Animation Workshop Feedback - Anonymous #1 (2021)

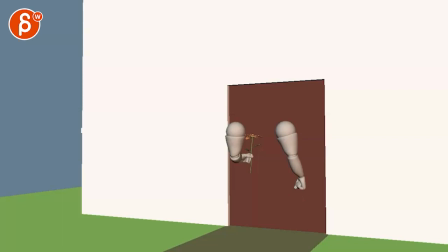0:03 all righty let's watch this in full first okay
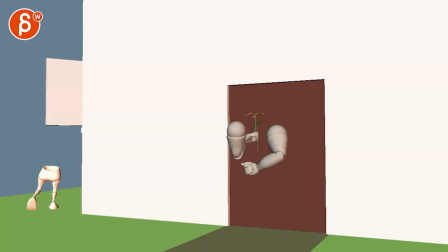okay hold on what that's
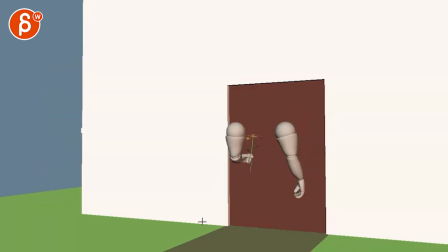0:18 funny uh it looks like it's a bit of a slight change uh from what we talked about in planning let me just check your mail all right so i just paused and checked out what you were writing so what i would do so basically the idea was that
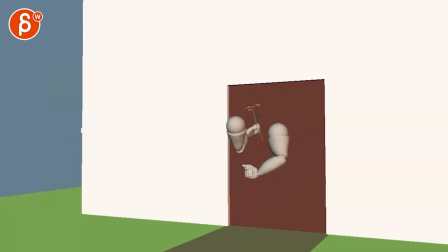0:33 he steps to the side and then the legs come in to open the door but now we have that exit so what i'm seeing the first thing i'm seeing here just visually we're very low this is kind of your half in the shot and everything somewhat happens in there besides maybe this crossing
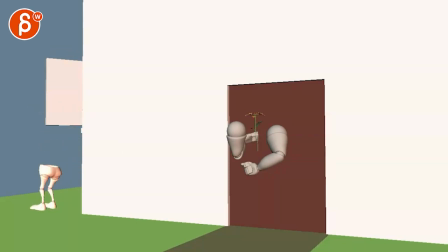0:51 over but so if this is the case right we only have this framing wise i will go closer and then you can easily just cut this off like that you don't need to see the top part here and we are just a bit more within the action ends up being a bit more
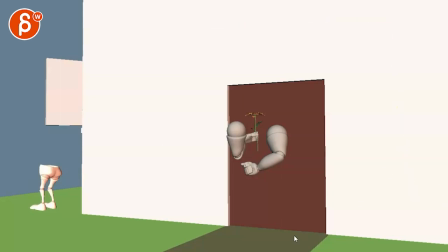1:07 in the thirds upper thirds lower thirds we don't need that extra space there the
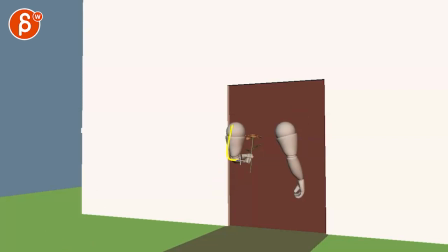1:16 tricky thing though is i will probably since we only have those arms what i'm seeing right now like you have some can exaggerate the moving holds or almost drifts in your animation where it
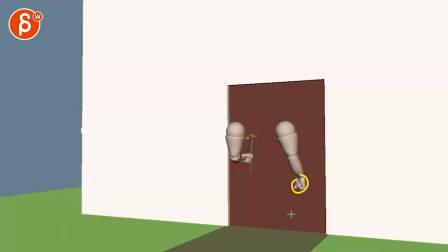1:33 kind of goes from this to some fairly fast not zippy but you know good move but then it turns into a bit of a slow motion move through all of this if i look at the rotation and then translate up into that
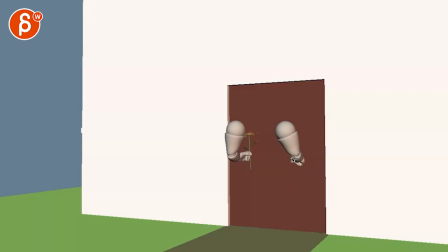1:48 the other thing too is that we're only working with arms watch out where your breakdowns are not overlapping where the fist and the hand is not from the forearm or up arm to that point so to me it's almost like you can start here and even this i would probably rotate
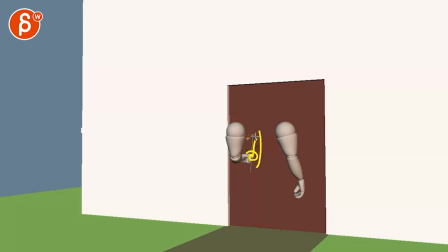2:05 this whole thing in a bit more to see more of the forearm and the hand and then the flower and the flower could be it's almost like tilted towards where it wants to go but avoiding that tangent there and then the question is why are you making a fist here is that to
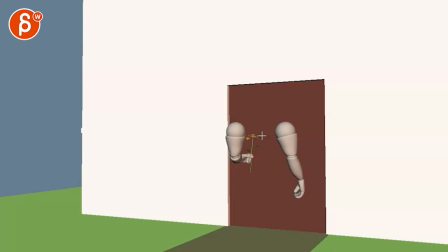2:22 indicate that okay okay i'm nervous this is like a date thing and i'm gonna bring up the courage let's go cool tensing up before all right or is that just an anticipation because you're making
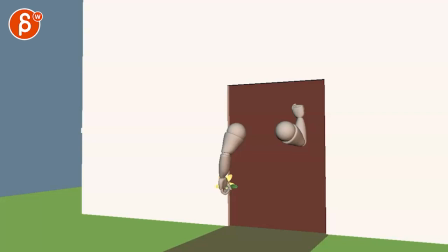2:37 a fist to do this here so i'll be careful how you want this to read because if it's just the fist to get to this i will keep the hand more like that up until around here ish and then you just get into fist because
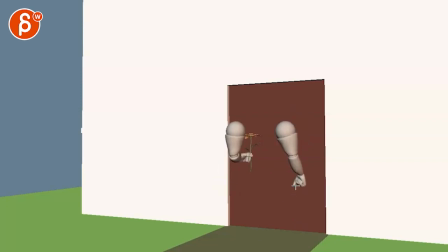2:51 that's the fist here i do like the idea of communicating like okay let's go but then i will bring up the shoulders a bit it's almost like you want to visualize uh the body as well here and then not that you have to do all kind of
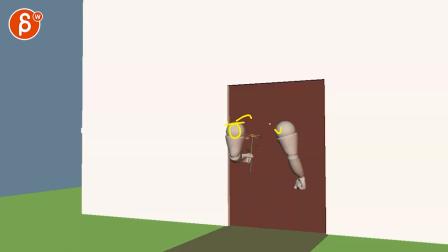3:06 sidesteps and stuff like that but i would still think in terms of shoulders and and if you want to go by the way again if this is like a tense sitting up and maybe you know shoulders up we understand like an inhale exhale and then let's do this once you go into that i'd be careful this
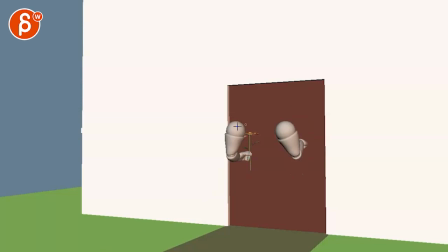3:25 is really fast in terms of that arm move this is a precious object this is a gift to whoever is in here so moving this really fast i
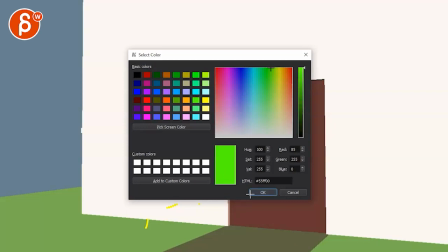3:36 would see those petals flying around and i should probably at this point change color so you can see anything in front of that white wall there but to me at that
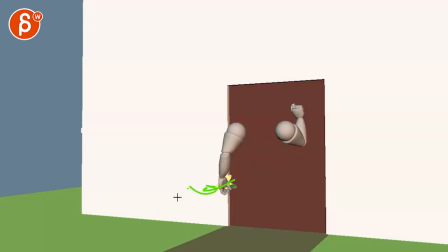3:44 speed those flowers they'll be dragging and then flying off it would destroy that flower so to me i would keep that up